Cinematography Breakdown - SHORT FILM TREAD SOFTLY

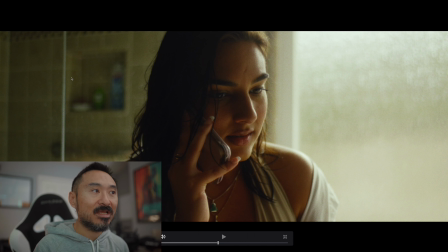Getting a nice little highlight here, pops of highlight here from the reflection of the window, or the glass shower frame, right?
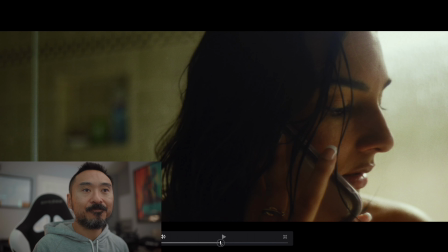And it just lends itself to knowing, being at the right place at the right time, right?
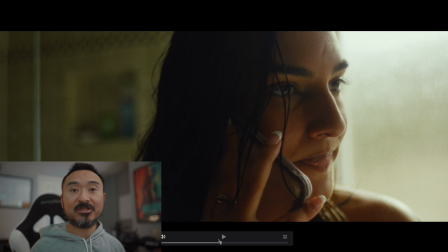Having the sun backlit, even if you don't have huge lighting fixtures and grip fixtures, you can still achieve a nice soft lighting, a nice soft look through having the sun being backlit, having nice windows if you can have a location like that,
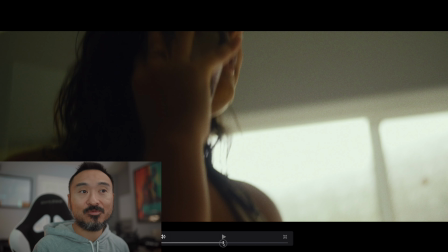right? And that was pretty much my decision, was because, well, we don't have a lot going on for us, so let's just be at the right place at the right time.
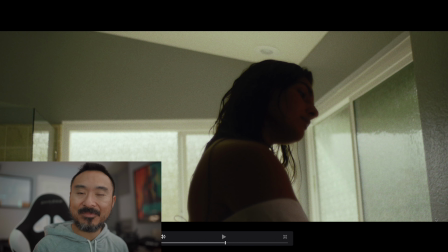Here we have a little nanolight tube, that little 6C. I have 2 of them. We placed it in the corner of the cabinet sink area, again, just to kind of help bring her out. Otherwise, you would need to put in, you can achieve this through like a power window, and then you just track the power window on her face as it's moving.
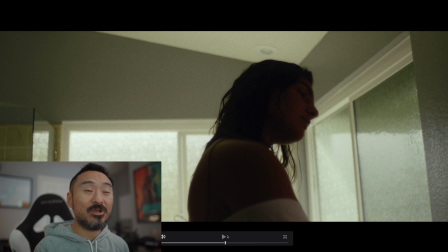But if you can get it in camera, right?
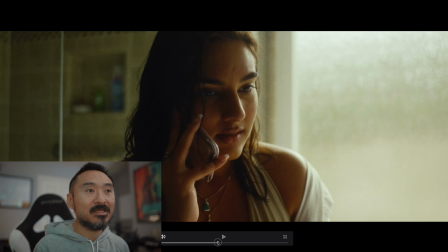That's sort of one thing here that you could also do is in the beginning here,
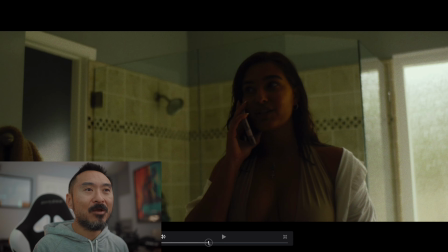probably, that's where you might want to use a power window just to kind of bring her face out,
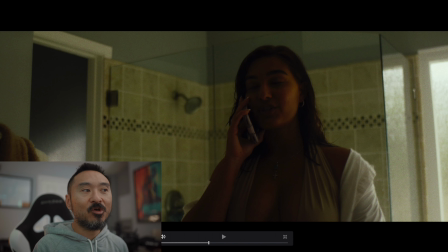because even though we have light to dark contrast here, she still really isn't the brightest thing in the image.
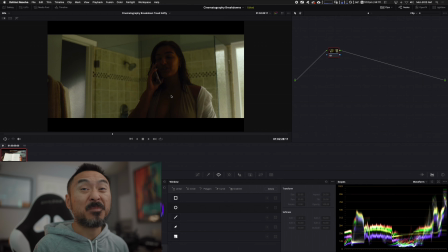If there was other things competing with her, then it'd be really hard. I think it works out because she's really the only thing in the image that is engaging in kind of in any kind of action.
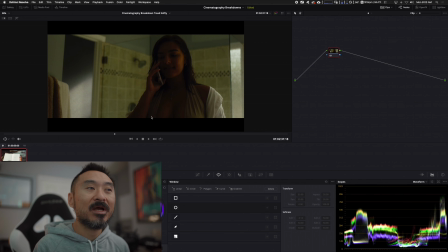But again, maybe your eyes are kind of drawn to here too long. Maybe it's drawn to here too long, right? So a power window around her face would help out in that instance.
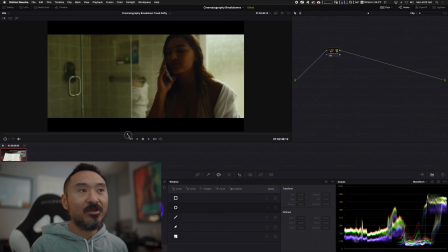Okay, moving on.
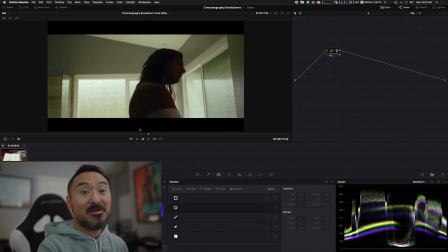We're gonna go into the car stuff, which probably I had more people ask about more than anything, was the car interior.
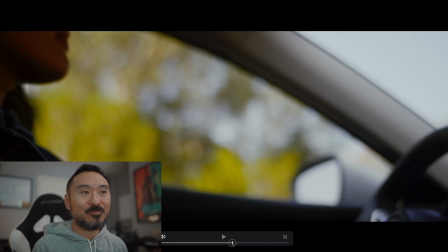And again, there really isn't anything special here. It's really just being at the right place at the right time, right?
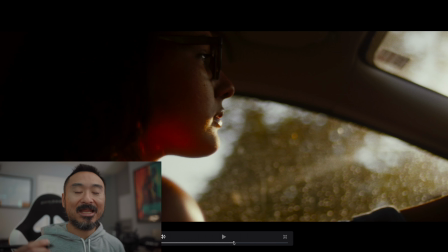It's choosing to shoot at golden hour, to shoot at magic hour, right? And the reason why, again, is being backlit, right? We have the sun behind us. We have as much opportunity to create layers of contrast that we can, especially being in a car, right?
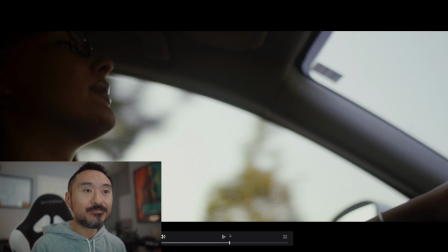So we'll start from like the beginning shots of the car here. Okay, we have our sun. Let me see if I can do this properly. Okay, so we have our sun, again, being backlit from everything.
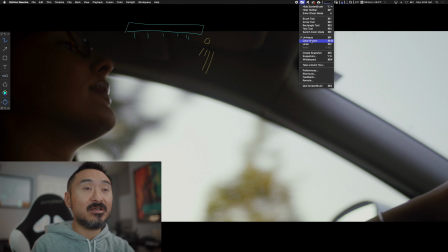Clear screen. Okay. apologies for all this. But again, we have our sun pretty much actually behind her in this scenario, right? Sun here. We have natural fall off from the window frame, from the car interior.
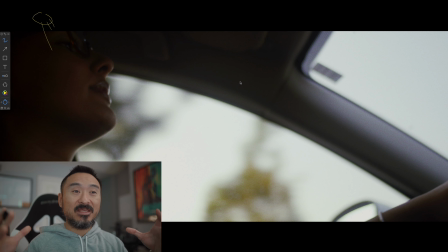The car interior is basically just being like a big neg for us, right?
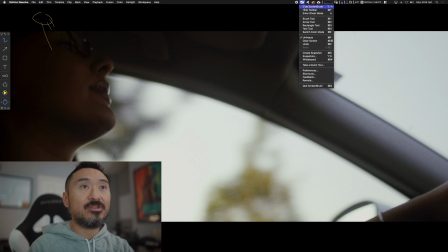And then as we continue on with the rest of it, you can see that the sun will change, right?
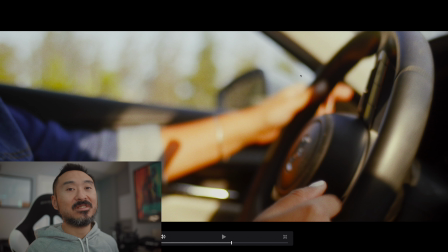As we come here, actually our sun has changed where the sun is actually behind camera,
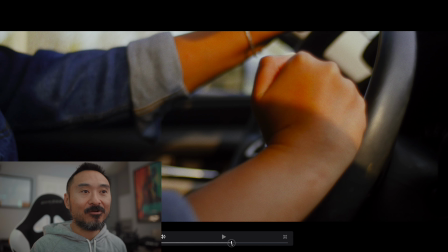but because we chose to have her turn the wheel, right?
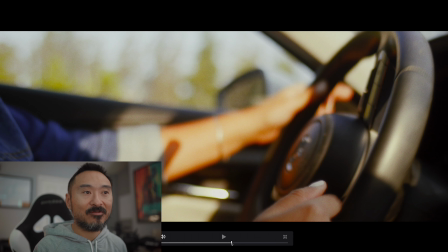That is just creating nice little layers, right? From light to dark.
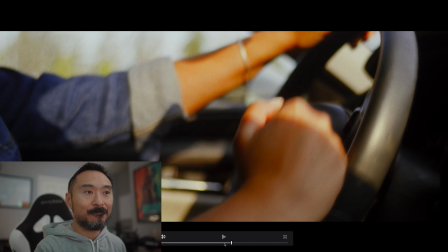If we go back a couple of frames, right? It's creating interest, right?
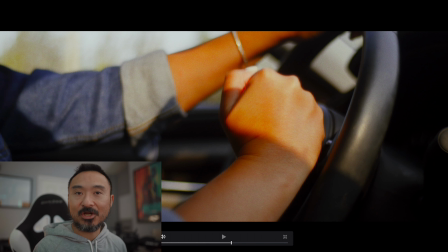From light to dark, all right? Let's continue on.
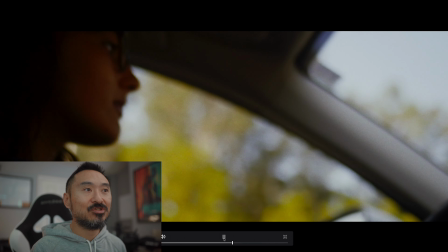And we have here, again, this is just choosing to kind of get nice little flares in, right?
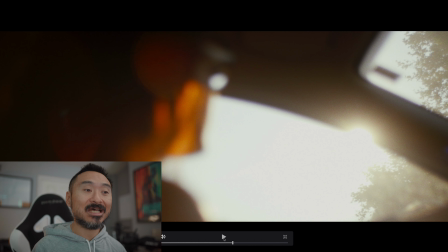You don't want the sun to be in the shot the entire time, but if it's a nice little flare like this is, right?
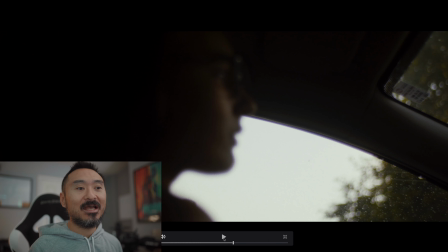It just kind of comes in, goes out, comes in, goes out. I think for me, that's more aesthetically pleasing. Whereas in the past, I would leave the sun in the shot in a lot of circumstances, a lot of shots, and that's something that I've grown away from, right?
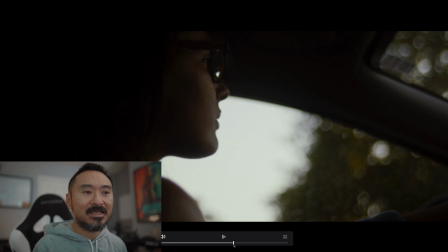So if we keep moving on, again, like nice little leaks of light, right?
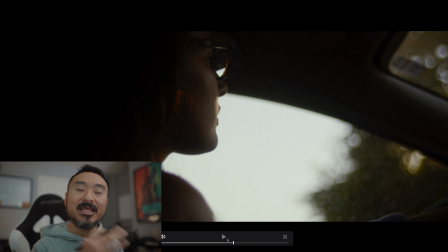Where it hits her face, it goes away. It hits her face, it goes away.